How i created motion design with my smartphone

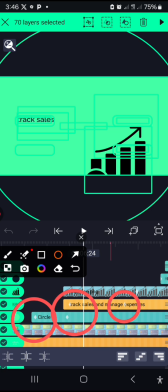[4:11]
So that's what I use to make these transitions and all. So
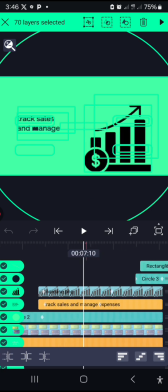[4:19]
yeah, that's basically it. So we keep moving from this slide, we move on to the next slide.
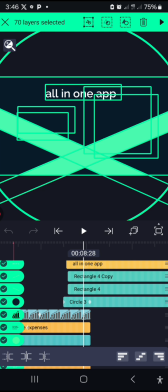[4:28]
So to make the design, because this is not just motion or ads, it's about telling a story or giving out, making it more interesting.
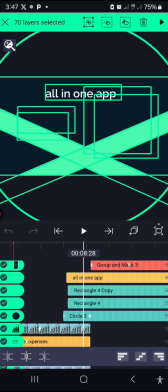[4:41]
The balance must be right, the design must be right. So I added
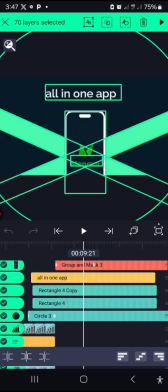[4:47]
the design to it, just a line to an illusion to make your eyes focus on the center, all in one app.
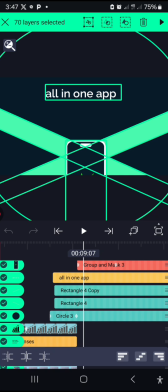[4:56]
And then I brought in the phone as the phone mockup, so that it can show you what it looks like, the app look like on how it's going to be on the phone.
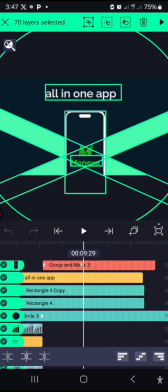[5:08]
So sliding in, and then the next thing is the logo. You see the logo of the app, and then to make an introduction, and then the name, that's the Monexa.
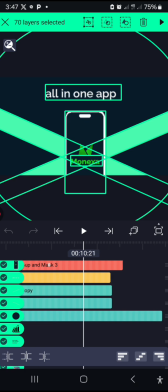[5:21]
So
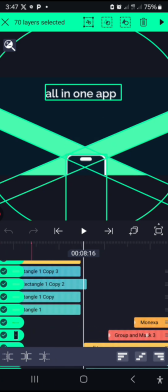[5:24]
moving on to the next slide.
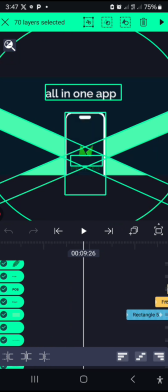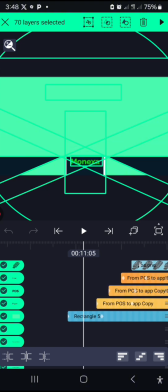[5:33]
Coming from the top now, not from the bottom again, from the top, to create another type of transition from POS
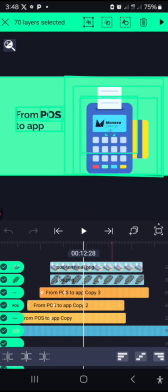[5:43]
to app. So the text on the left and then the image on the right. I'm still following that same system.
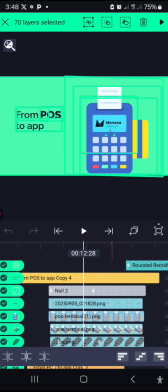[5:54]
So I created to make the balance right, the image sliding from the bottom and then text too. And if you notice something, the POS is much more darker, to create an emphasis on that,
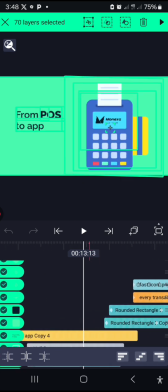[6:13]
to create an emphasis. So moving on to the next slide, using another type of transition.
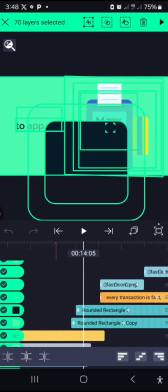[6:21]
The first transition, this transition is a lighter version of this color, to create a little ripple effect. And then the
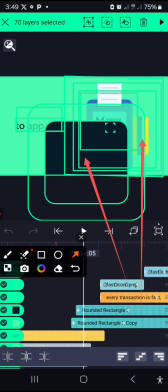[6:40]
second transition to the next slide is to create a darker effect, that's maintaining the color code of the brand, the brand color of the brand. So I have to still continue.
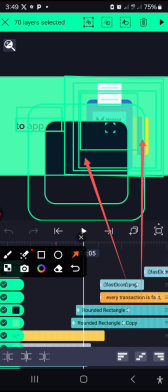[6:55]
I'm using this deeper blue, and then this lighter, is it gray blue or blue? Yeah, about that color. I don't want to mix in colors and go into that, so I just want to show you how I did it. So moving on to the next,
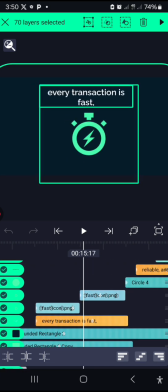[7:17]
from the ringing of the bell here, from the bottom, transition and ripple effect.
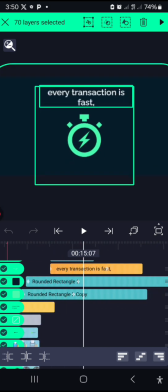[7:26]
Then moving to the next slide, then using the keyframes to create the
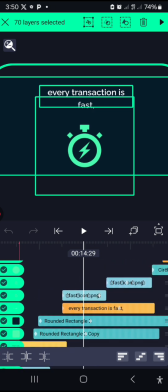[7:31]
tingling effect of the timer of every transaction is fast. This icon means something is fast and easy to get your results, like fast and very timely.
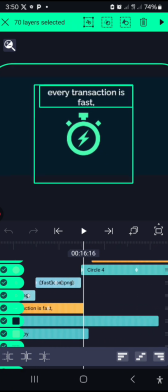[7:46]
It's time conscious. So explaining this with visuals and then text,
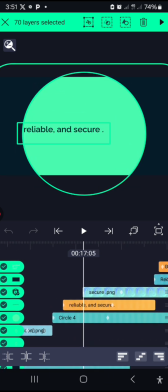[7:54]
and then moving ahead to the next slide.
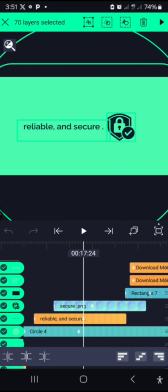[8:00]
So this will explain to the customer that okay, your product is reliable and secure. It's reliable and secure.